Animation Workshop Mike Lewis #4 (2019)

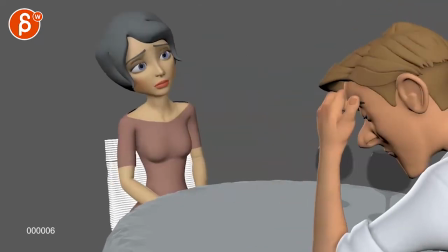Alrighty, let's play this in full first. There's sound.
I love you. I've loved you since I met you.
Cool. Actually, listen to this on my headphones.
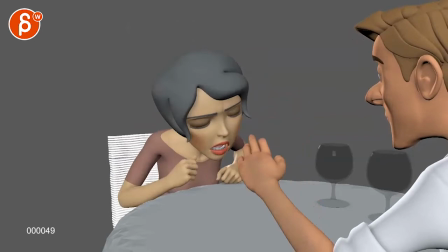Could you?
This is extremely picky and it's going to be probably too much work, so ignore what I say. But I'm going to say it out loud anyway.
Could you? I love you.
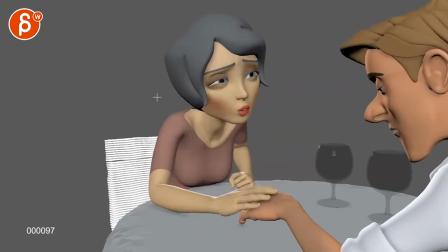Okay, so during all this time where they don't talk, it sounds like there is a piece of audio that you repeated.
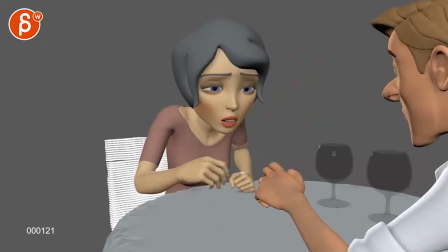And I can hear like clack-clang, clack-clang, clack-clang, clack-clang, clack-clang. That being said, I would love for you to add this at the beginning.
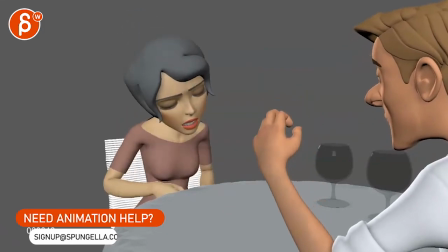Because there's silence and then suddenly it kicks in. This is so minor and just me, and you should probably not do it. But just something for, so it doesn't feel so copy-pasted. But of course, if you add this section that you did copy-paste at the beginning, it's going to just make it worse.
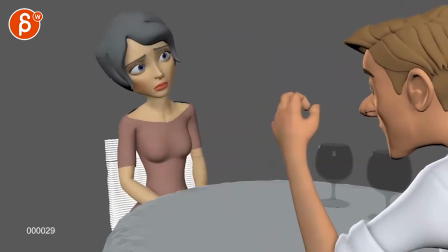But if there's any way you can smooth it out, I don't know, or some add some ambient noise. There's something that is really just me.
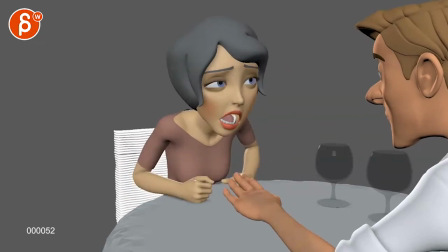This is so extremely subjective, but never mind. That being said, let me check it out here. So you have notes here. I made the shot slightly longer to add more breathing room. All right. Slowed down actions and beats up until ending part. All right. Added new hand pose when she places her hand on his.
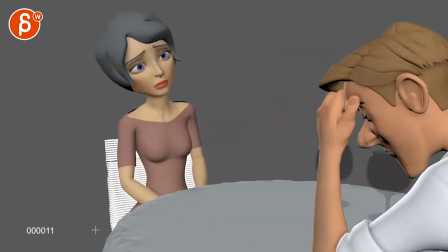All right. Let's check this out.
I love you.
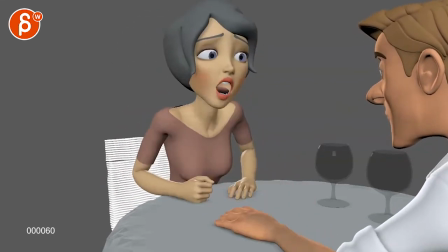I love you. I love you.
I think it's in sync. It's always this thing of, you know, whatever software you use to play something, and it might always be a frame or two off, but in animation, a frame or two can actually make a big difference.
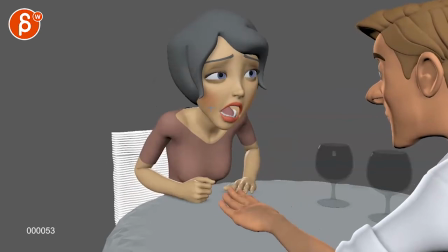The only thing I would probably say that maybe this to me feels too big and too much.
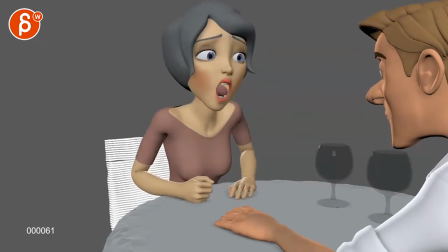This is more like, I love you. For something where she just goes, I love you, where it feels like that's the max. This bit of unwieldy shape there with that curvature. I don't know if that's something you can tone down.
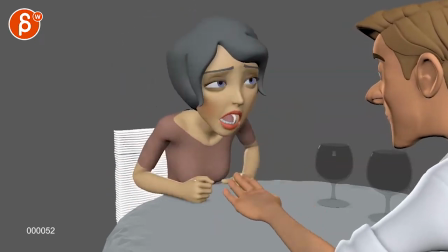But there's something that feels a bit too much.
I love you.
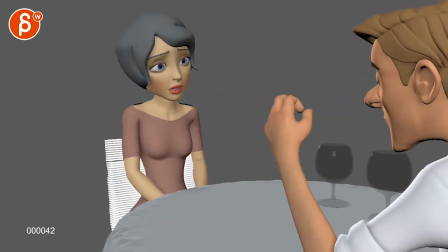I've loved you since I met you.
I know, there's something where, apologize if that was before and I didn't bring it up.
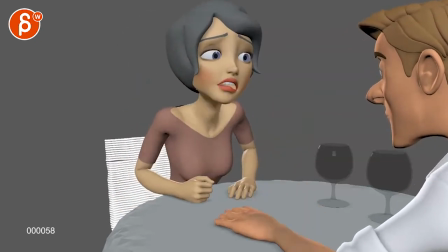Every now and then I see something too late or it just suddenly feels different. So I'm 100% aware that sometimes I'm just being an idiot there, but
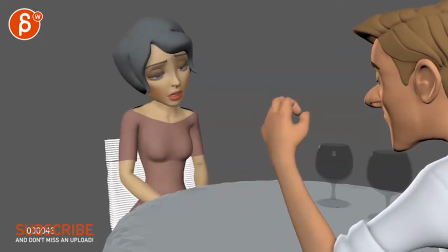it just feels like the tone of the voice doesn't quite match this massive action.
I love you.
Where it feels like it would just be more direct with this, a direct move forward.
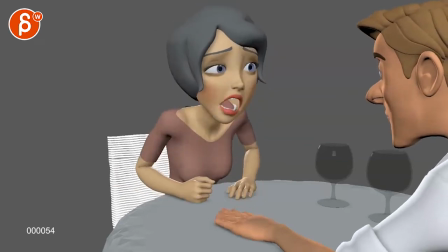And again, I hate if you're thinking right now, why didn't you tell me this weeks before? I totally agree.
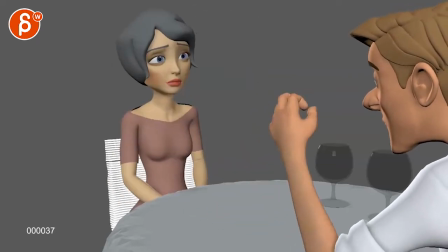It's just for some reason right now, this strikes me as I would make this more direct and less arky.
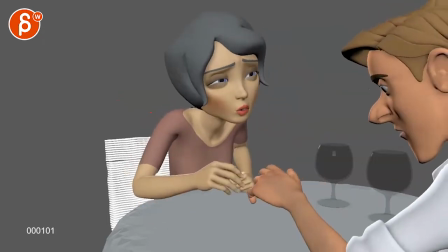But then you can add more here, because now she said it. She told him she does this. He pulls away. She is potentially more hurt than panicky.
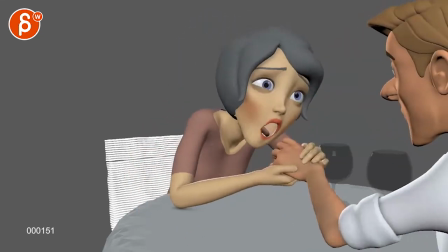I've loved you.
And now, since I met you, that tone of voice is stronger than I love you than here.
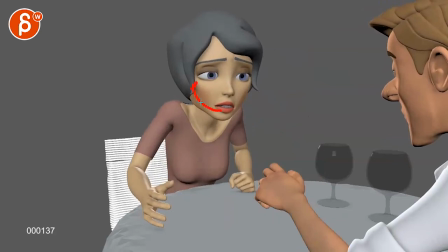I've loved you since I met you.
And I think now you can have a little bit of anticipation then arc into this, which will work with the hand.
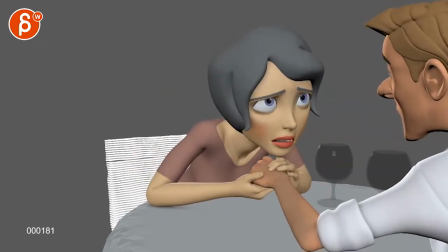That's my current opinion. It is horrible.
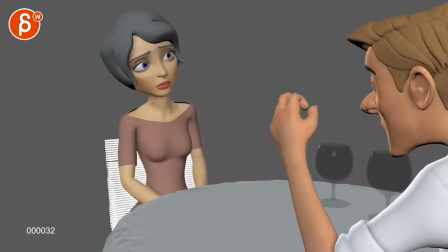Horrible if this is just going against everything we talked about before. For some reason, it's just...
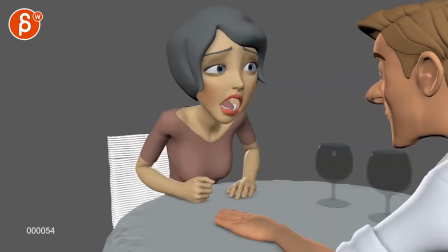And to be honest, I need to look at your previous version. Is this a much bigger move than before, especially facially?
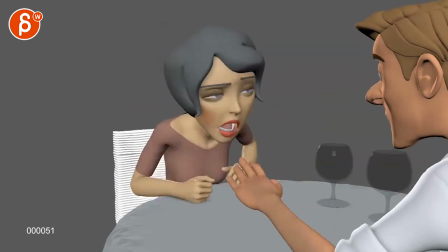Maybe I'm reacting to that, but again, I apologize if this is something that was before and then now I'm slowly changing my mind.
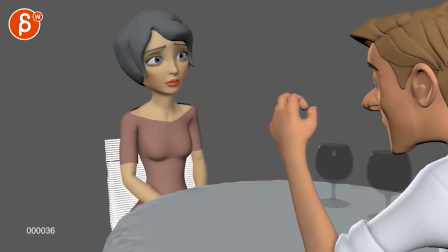It's horrible. It's horrible.
I love you.
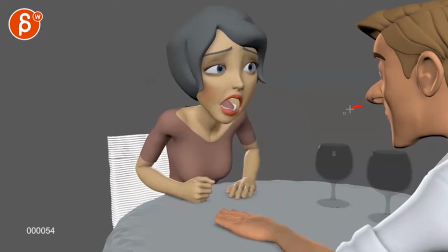The other thing I'd be careful about is that his hand drops, and I'm kind of looking at this and I'm slightly distracted and I want to look here.
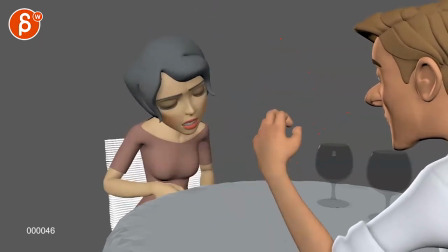It's also the hand drops, I know, a bit later, but it kind of all falls together when she is done, he is done. So if you watch this,
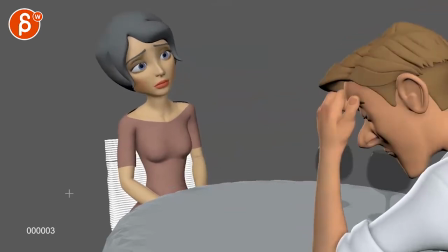it's just something together, and it's just, it's like when the shot starts, I'm kind of looking here because I see eyes, and my eyes go to her eyes.